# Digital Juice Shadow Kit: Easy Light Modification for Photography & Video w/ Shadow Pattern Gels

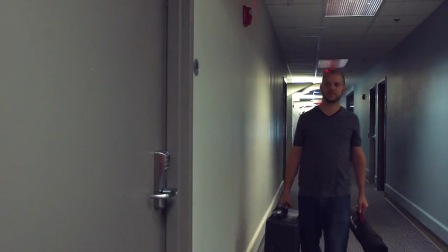0:00 Let's say you're on an assignment and your client wants a shot of an employee in an office setting.
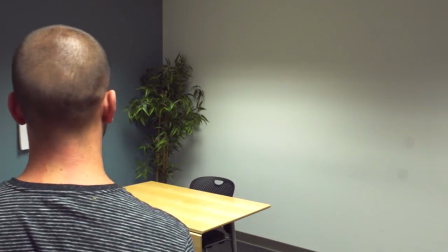0:04 No big deal, right? The only problem is, the location they gave you to use is a small office with flat, boring walls. So how can you take a bland, cramped space and transform it into a visually compelling shot? The answer is simple. Shadows. I'm Kelly Martin, here to tell you about the Digital Juice Shadow Kit.
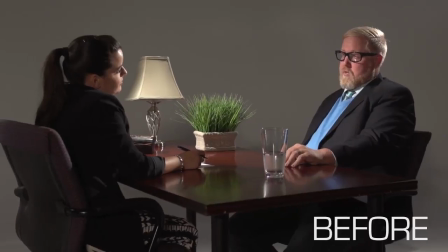0:26 Whether it's for interviews,
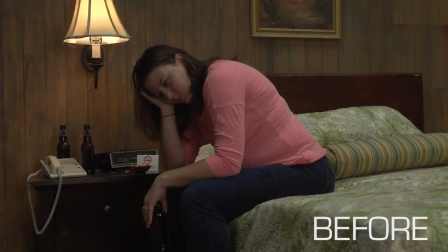0:31 dramatic scenes,
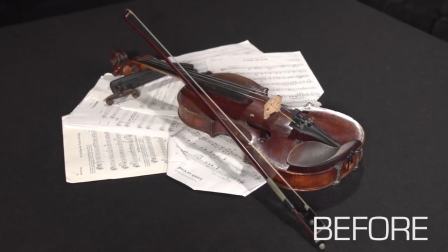0:35 product shoots,
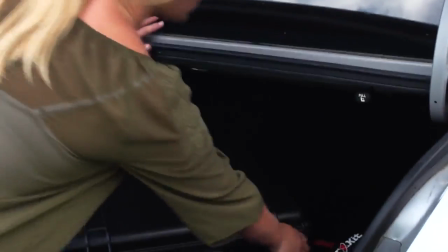0:38 or anything else you can point a camera and lights at, having the Digital Juice Shadow Kit on hand makes you ready to quickly create and adjust your scene's mood,
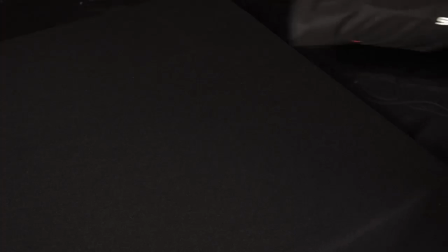0:46 context, and style. This portable lighting modification system allows you to create a scene or setting seemingly from nothing.
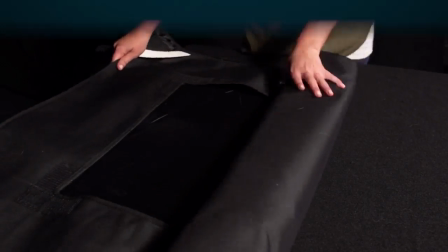0:55 Contained securely within a stylish deluxe carrying bag, the kit includes three main components: a 36-inch square retractable shock cord frame,
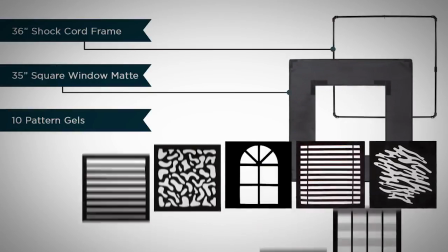1:04 a 35-inch square window mat, and 10 different 22.5-inch square shadow pattern gels, also known as cucoloras or cookies.
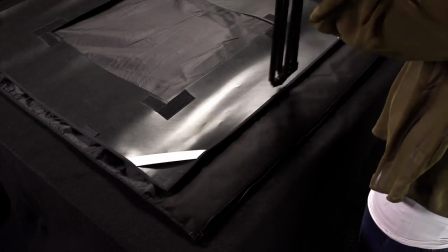1:13 The retractable shock cord frame assembles with ease and attaches to any light stand using a grip head or clamp.
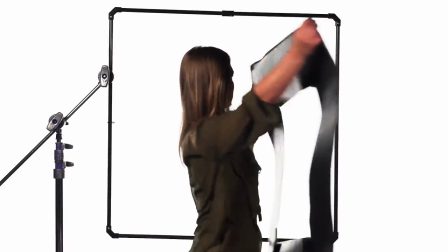1:20 The flexible black window mat attaches to the frame with four thick elastic bands positioned on each corner.
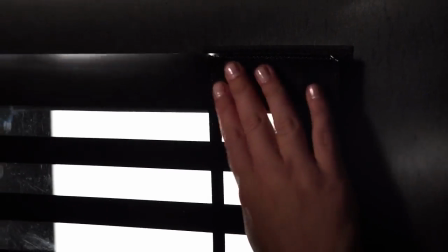1:26 Your cookie of choice attaches with ease via Velcro squares, a feature that comes in handy for testing different looks quickly.
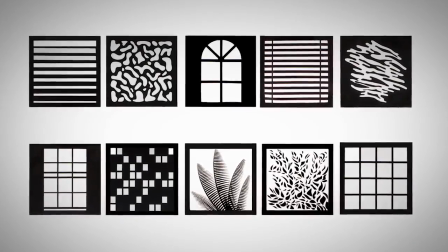1:35 With 10 different patterns, you'll have a variety of looks to choose from. Now let's take our cramped office scenario from earlier and see how we can
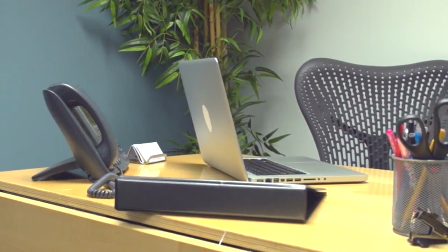1:43 use the Digital Juice Shadow Kit to add some quality to our subpar location.
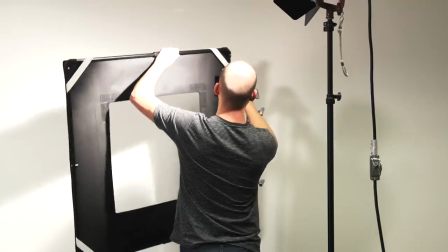1:48 Once our main lighting is set, we'll attach the shadow kit to a stand in front of separate lighting to create our shadows.
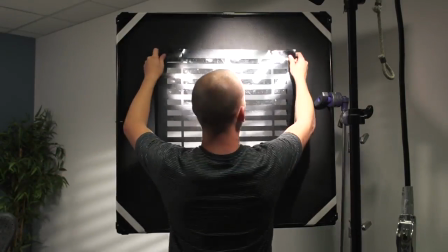1:55 Now we want to add texture to break up the background. So let's try the horizontal blind cookie to provide the illusion of an office window.
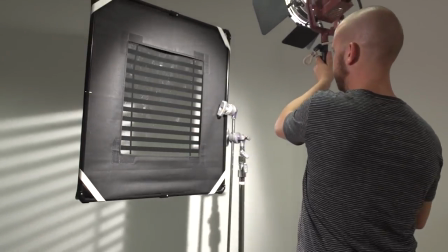2:03 The light can be moved closer or further from the background to change the intensity of the pattern.
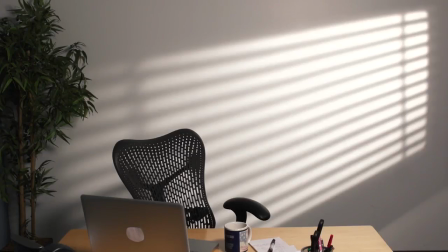2:09 Now that we have some environment established, let's play with the secondary cookie to add more complexity.
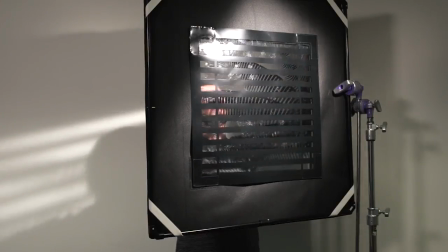2:14 We'll use the palm leaves cookie to imply that the office is in a tropical location, like say Miami.
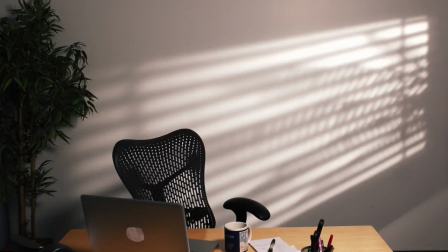2:19 Now that our shadows are looking more believable, we can add color to convey a mood or time of day.
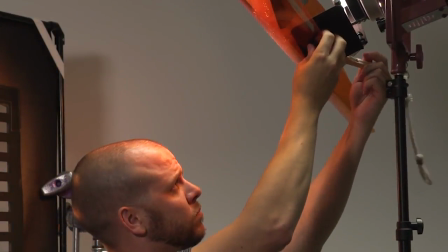2:25 Let's add a warming gel from Digital Juice's Color Correction Gel Kit to make it feel like morning.
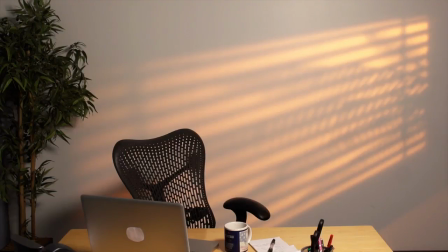2:30 Now that we have our look, let's add the actor and camera and see a quick before and after.
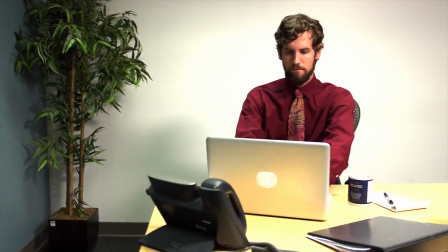2:35 Here's our office with basic lighting. It's not very interesting, is it?
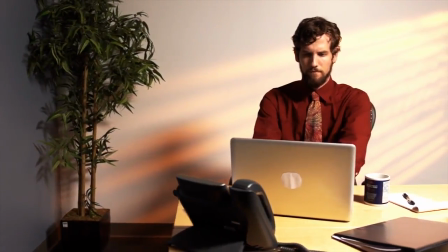2:41 Now here's the same shot using the Digital Juice Shadow Kit. That's a shot worth your customer's time. Versatile, compact, and easy to use, the Digital Juice Shadow Kit provides you with a full arsenal of lighting-based backgrounds and textures on the go. I'm Kelly Martin with Digital Juice. Now let's go make some shadows.